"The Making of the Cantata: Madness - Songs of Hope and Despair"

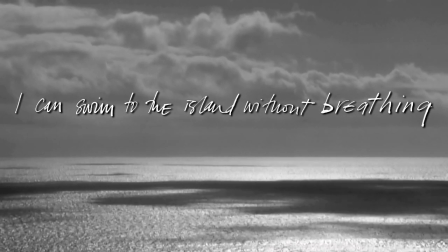Given this incredible sense of loss of control, in order just to survive,
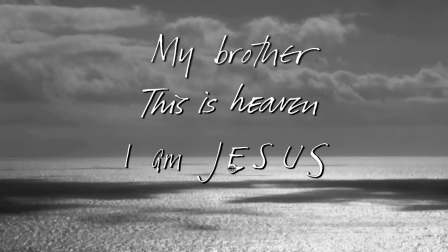to cope, you create for yourself extraordinary messianic power.
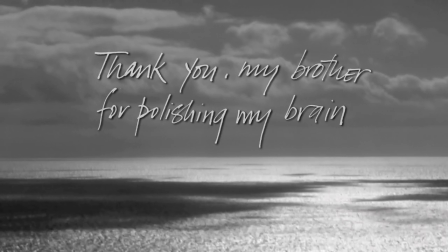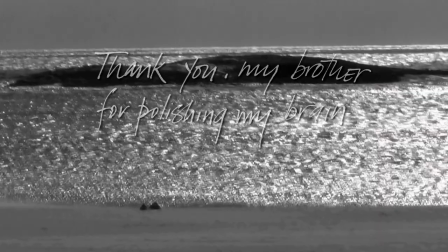In our unit, there often are patients who believe fervently, who are convinced that they are doctors and healers and priests and saviors.
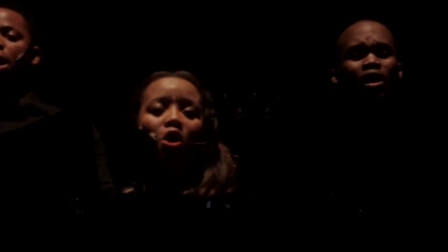People wanting to make the world a better place. And I think that arises out of a sense of extreme vulnerability.
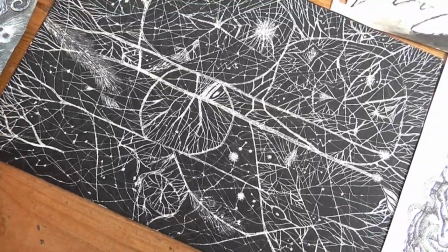I feel I am in the way.
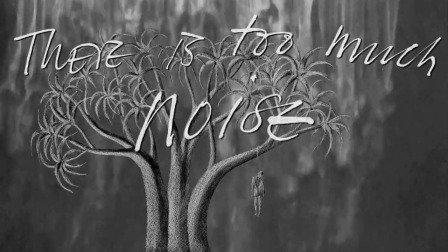There is so much love.
One way to describe these states is to use noise as a metaphor.
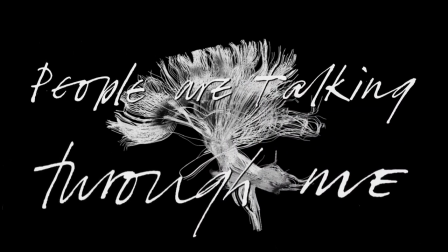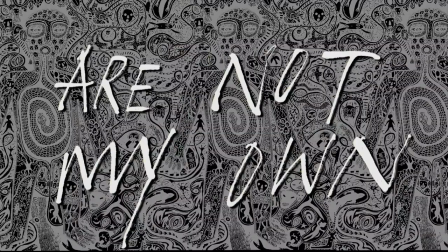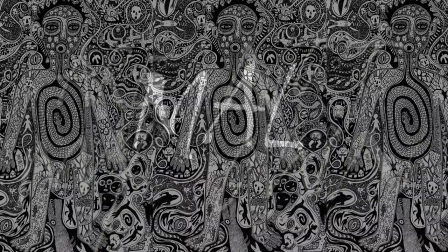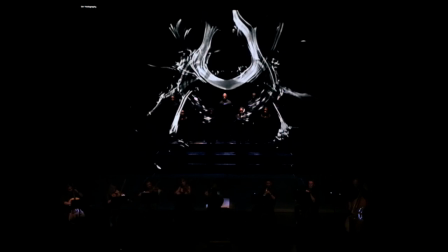Word of psychosis, the patient experiences the intolerable noise. There's no pattern, there's no coherence.
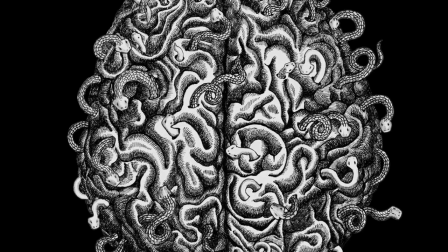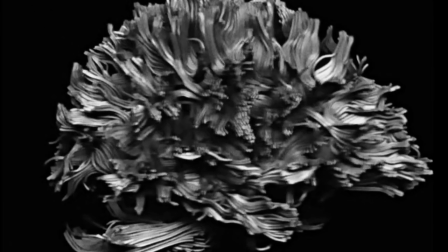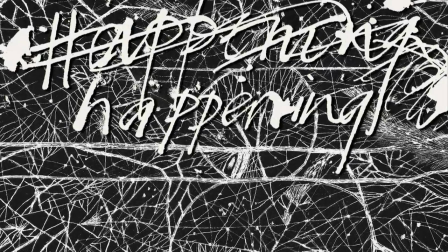I had the huge privilege of being able to work with DIZU PLAATJIES, who's a phenomenal performer and composer. His music was such an incredible portal for my own emotional journey. He provided me with these audio tracks that I would sit and listen to, and I'd really draw from them in terms of new inspiration and new ways of thinking about these horrifying and beautiful feelings. Galina did amazing job, because also it's not easy when somebody never played African music, combine the classical and the African music together. And that's what I called a world music.
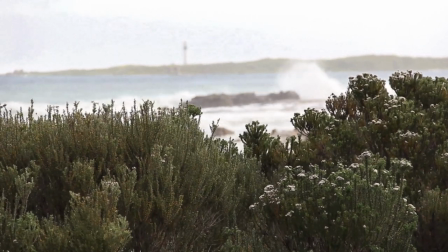One track in particular really touched me. It was performed on Vendor Pipes, and this formed the basis for The Lover's Lament. There was such a vulnerability and a tenderness and a melancholy in this particular song that it gave me such a clear feeling of the lover. When I first heard the track, it became very easy to compose around it and incorporate it into the vision of what this lover felt.
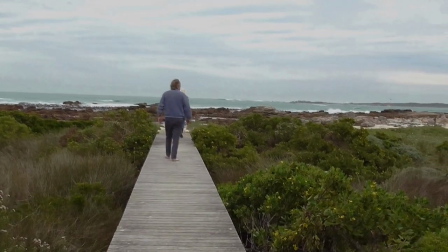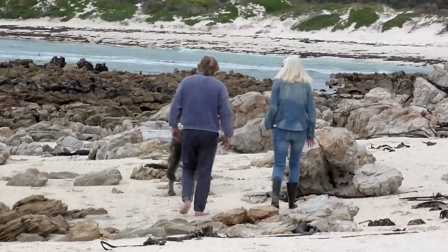The project started at Huntley. Sean wrote it here, and something about the wind and the waves entered into the spirit of the libretto.
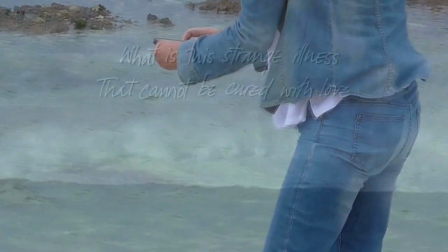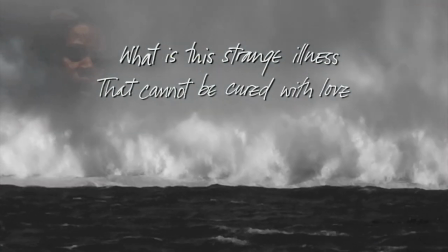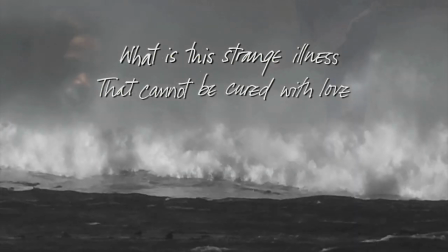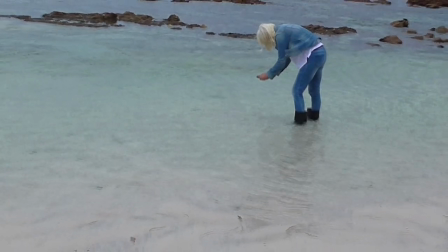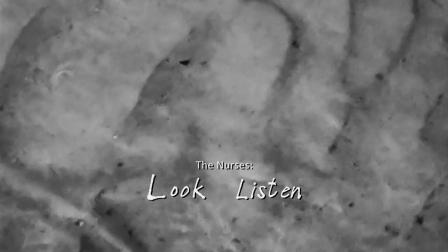Different media, film of waves and sky and clouds and ridges in pools.
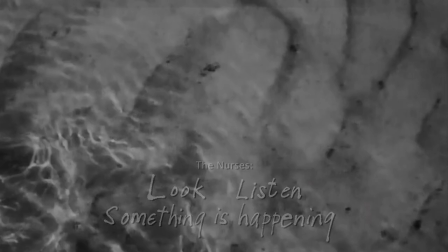It reminded Sean of the gyre of the brain.
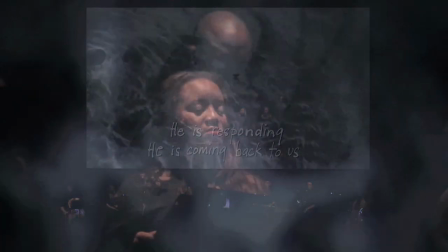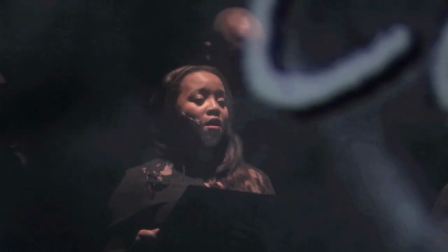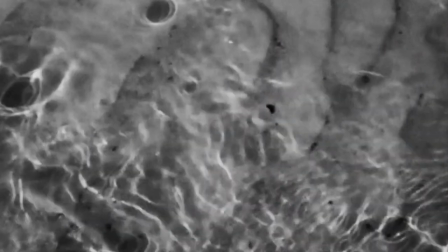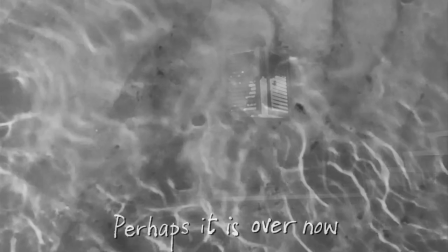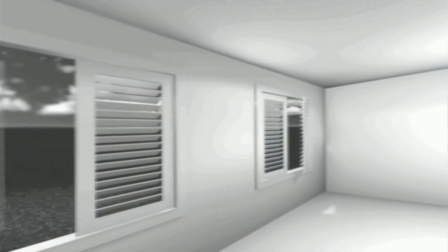Also, a model was built, tied in with the main character being an architect.